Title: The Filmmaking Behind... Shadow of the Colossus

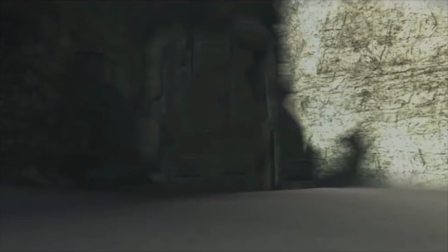[8:19]
So Colossus number 2, Quadratus. This guy starts off with a large door shot as this is where it appears from.
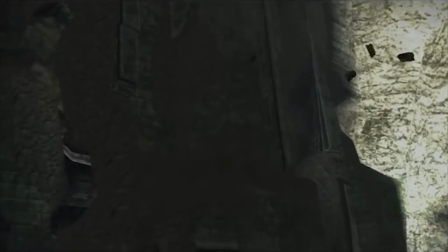[8:24]
We see this come into play as the ground begins to rumble and we see debris falling briefly. Next we see a closer shot of the door, now angling it to face left facing right as it storms through.
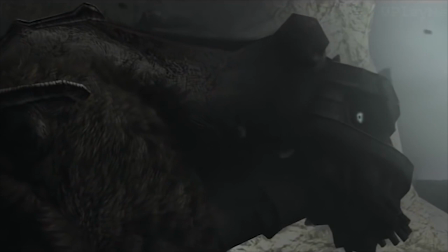[8:34]
Now the dramatic music begins to initiate the fight. We also get a closer shot of Quadratus' face, revealing more of the type of Colossus as he is in quite an intimidating manner.
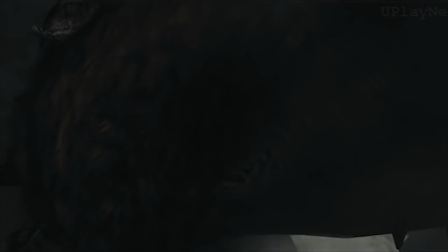[8:42]
The camera here then stays static as it continues moving forward to allow the audience to assess how to tackle this colossus and see how it is literally four-legged.
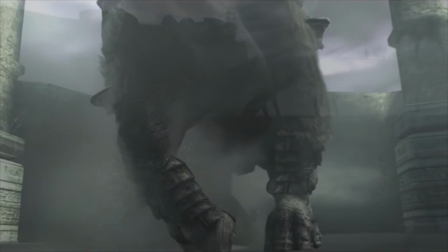[8:49]
Switching away from the bipedal first colossus Vallas. And on its destruction we get a similar camera shot from that of Vallas' as it falls to the side.
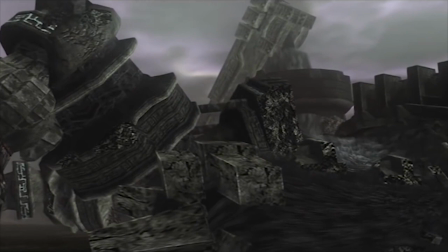[8:57]
Number 3, Gaius plays out a little different.
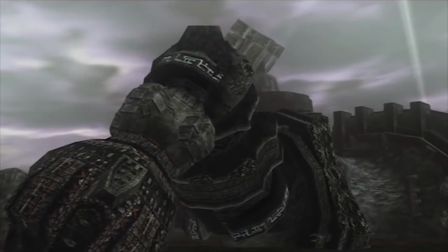[9:00]
For a start, its introduction begins with a pan of its laid down body, revealing its existence here but not enough to perceive what it actually he looks like other than rubble.
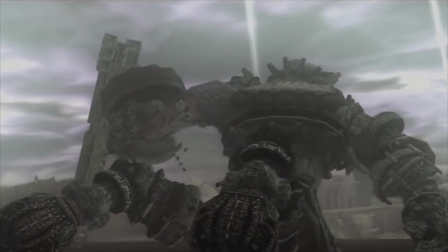[9:08]
As the camera slowly turns, we see it come to life before the camera pulls back and we can see clearly what this guy looks like.
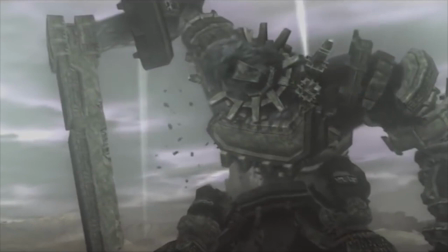[9:14]
Now it's positioned high up on the frame, again to highlight its height through the low angle, and to give it that classic colossus power.
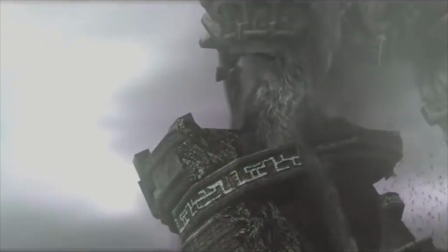[9:20]
Next cutscene we see from Gaius is actually during the battle. We see its sword break onto the ground before the camera zooms in onto its now exposed elbow. This technique creates a unique feel where it feels like you're actually included in the scene and simply turning and focusing on a particular element of the scene, rather than being a flying camera that can just float on over to it.
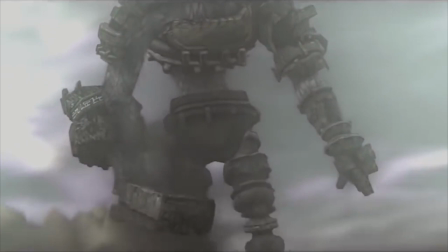[9:38]
The camera then pulls back away from the face again to transition players back into the gameplay, and return us to our position at the start of this little shot.
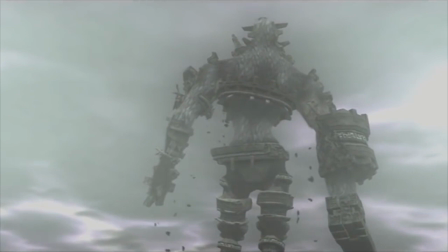[9:44]
Once defeated, we see Gaius still up high, but from behind. Taking away a little bit of power.
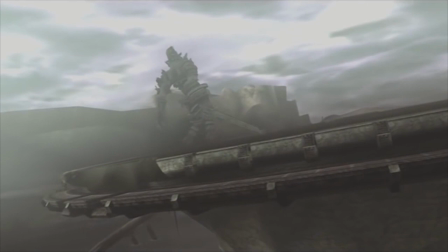[9:50]
We then get a wide shot of the plateau it stands on as it crumbles on the left hand side of the frame.
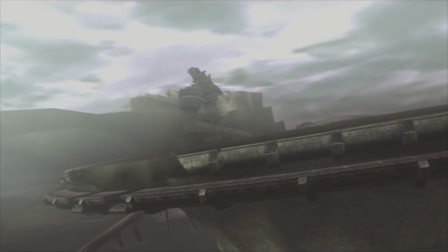[9:54]
The extreme wide shot again shrinks its power due to its size on the frame being much smaller, as well as continues to push it into a hero's composition.
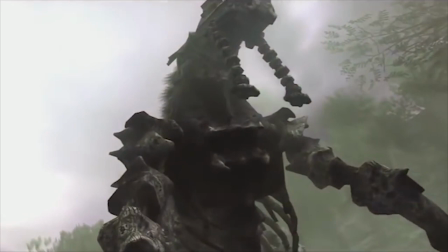[10:01]
Colossus IV Phaedra has an interesting little shot where the camera slowly moves towards it as it stands up, and changes to a diagonal low angle shot of its face.
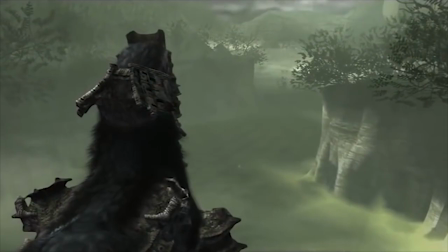[10:10]
It then switches to behind Phaedra to show Wanderers a dot in size.
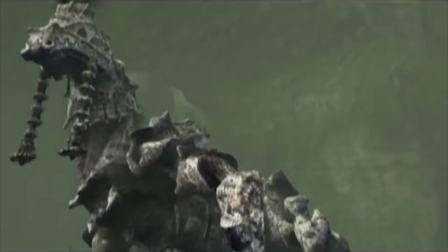[10:14]
Upon its death, the camera starts from a high angle to minimise its size before reverting to its normal side-on shot of Phaedra as it falls to the floor.
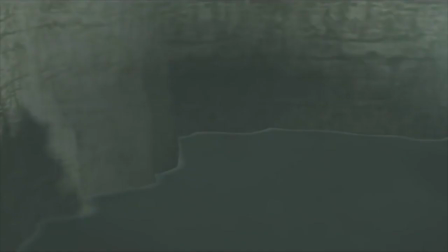[10:21]
The fifth Colossus Avion starts with an environmental shot of the area which pans up to the sky to reveal it flying through it.
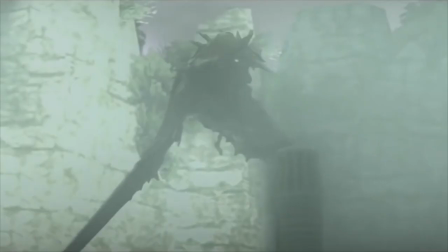[10:27]
Next we get a trailing shot tracking its flight path before a wide shot of it landing on a pedestal and returning back to Wanda.
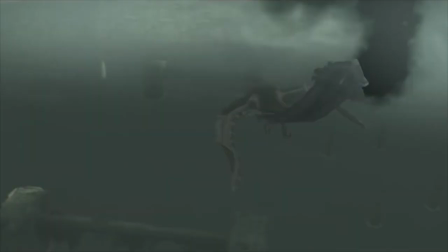[10:33]
Meanwhile upon its death, its wide shot begins as a floating high angle as it begins to fall,
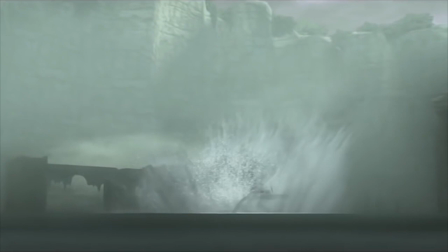[10:37]
before changing to an extreme wide angle version of the side-on shot of the colossus' fall as it crashes into the water.
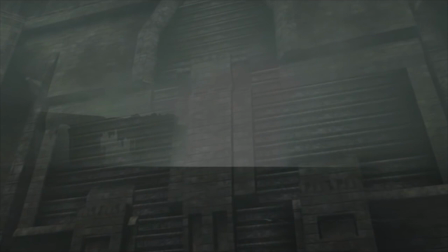[10:43]
Now keeping Avion on the lower half of the frame, and then completely small compared to the rest of the frame.
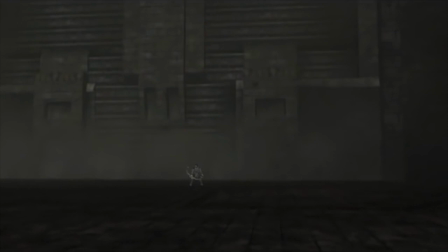[10:49]
Barber begins similarly to Quadratus in that they both start with a door, but it's revealed in a much more docile manner as the camera slowly moves up its body to reveal its face.
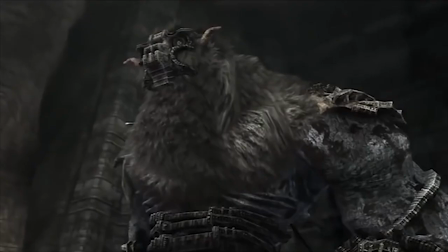[10:57]
We then also get a quick shot of it destroying a wall mid-battle and once again it's positioned in the heroic composition.
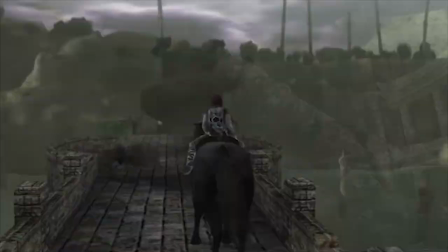[11:02]
During its death scene it starts with a normal low angle on the beast, and turns across its body as it runs and trips away from the camera.
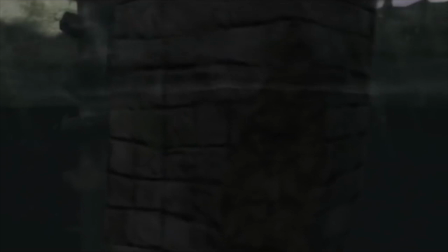[11:09]
Hydratus keeps up this docile tone as we begin with an ambient pan to the right across the lake, and eventually underwater where we see it slowly sliver into shot.
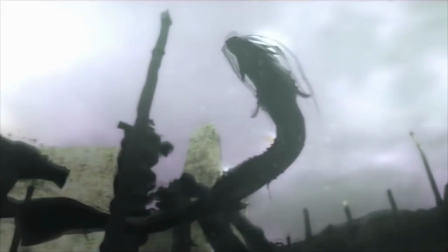[11:17]
The electric tongs drawing the player's attention and foreshadowing its electrical mechanics. Next we get a low angle shot of Hydratus to give it its power dominance for a moment.
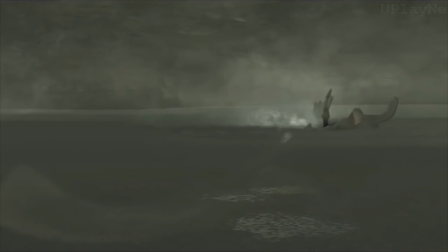[11:26]
When dying the camera turns above the lake again to limit Hydrus' power,
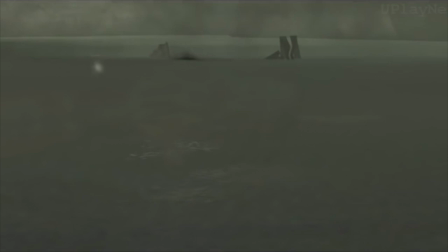[11:29]
before switching to the same underwater low angle shot with a different meaning this time as it is motionless and slowly falling to the bottom of the lake.
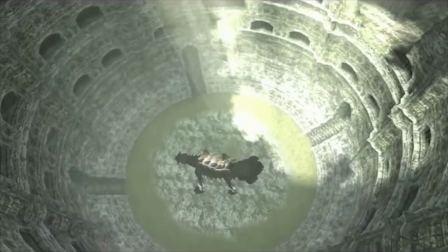[11:37]
Kuramori gets a dramatic coliseum location which has the camera go through one of the barred windows and down onto the harsh high angle on the Colossus.
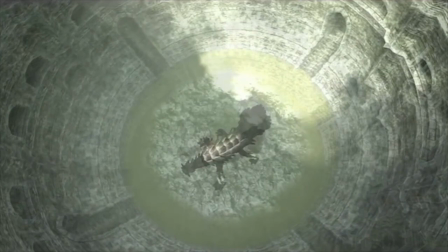[11:45]
The turning of this shot also adds more drama to it. Overall, this kind of shot makes the beast seem less powerful as it's caged, small on the frame and being looked down on.
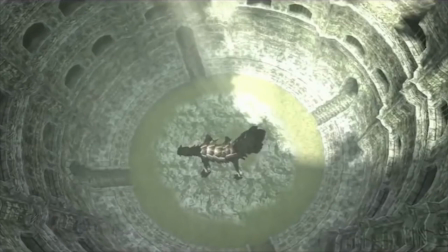[11:53]
But this could also be because it's strength doesn't come from it's size, and by looking out of a window and down, you almost get the sense of dread to look at it, as it gives that uncomfortable feeling of when looking over a cliff to a deadly drop.
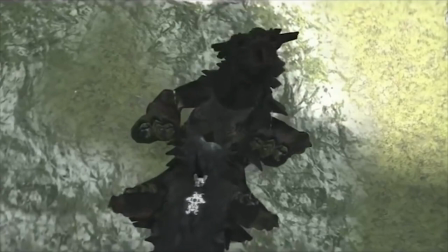[12:04]
Or in this case, a deadly foe. Kuramori's death sequence also begins with a harsh high angle before switching to a normal sidearm, slightly low angle as it fully flops onto the floor.
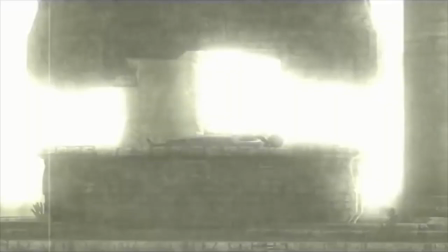[12:13]
At this point we get an interesting little scene of a premonition of Wanda's, showing Mono waking up.
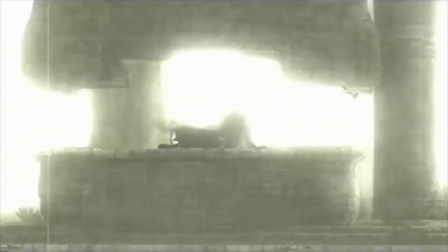[12:18]
For this scene the shots also have an old timey filter on them as well as a lot of overbearing bloom to create that sense of distance to the scene.
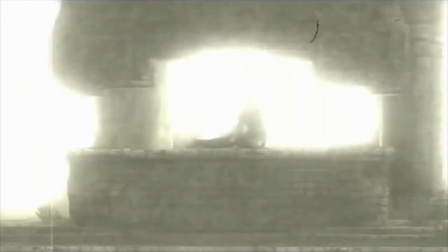[12:24]
The music is also slightly fuzzy to keep up that sense that this isn't quite reality yet.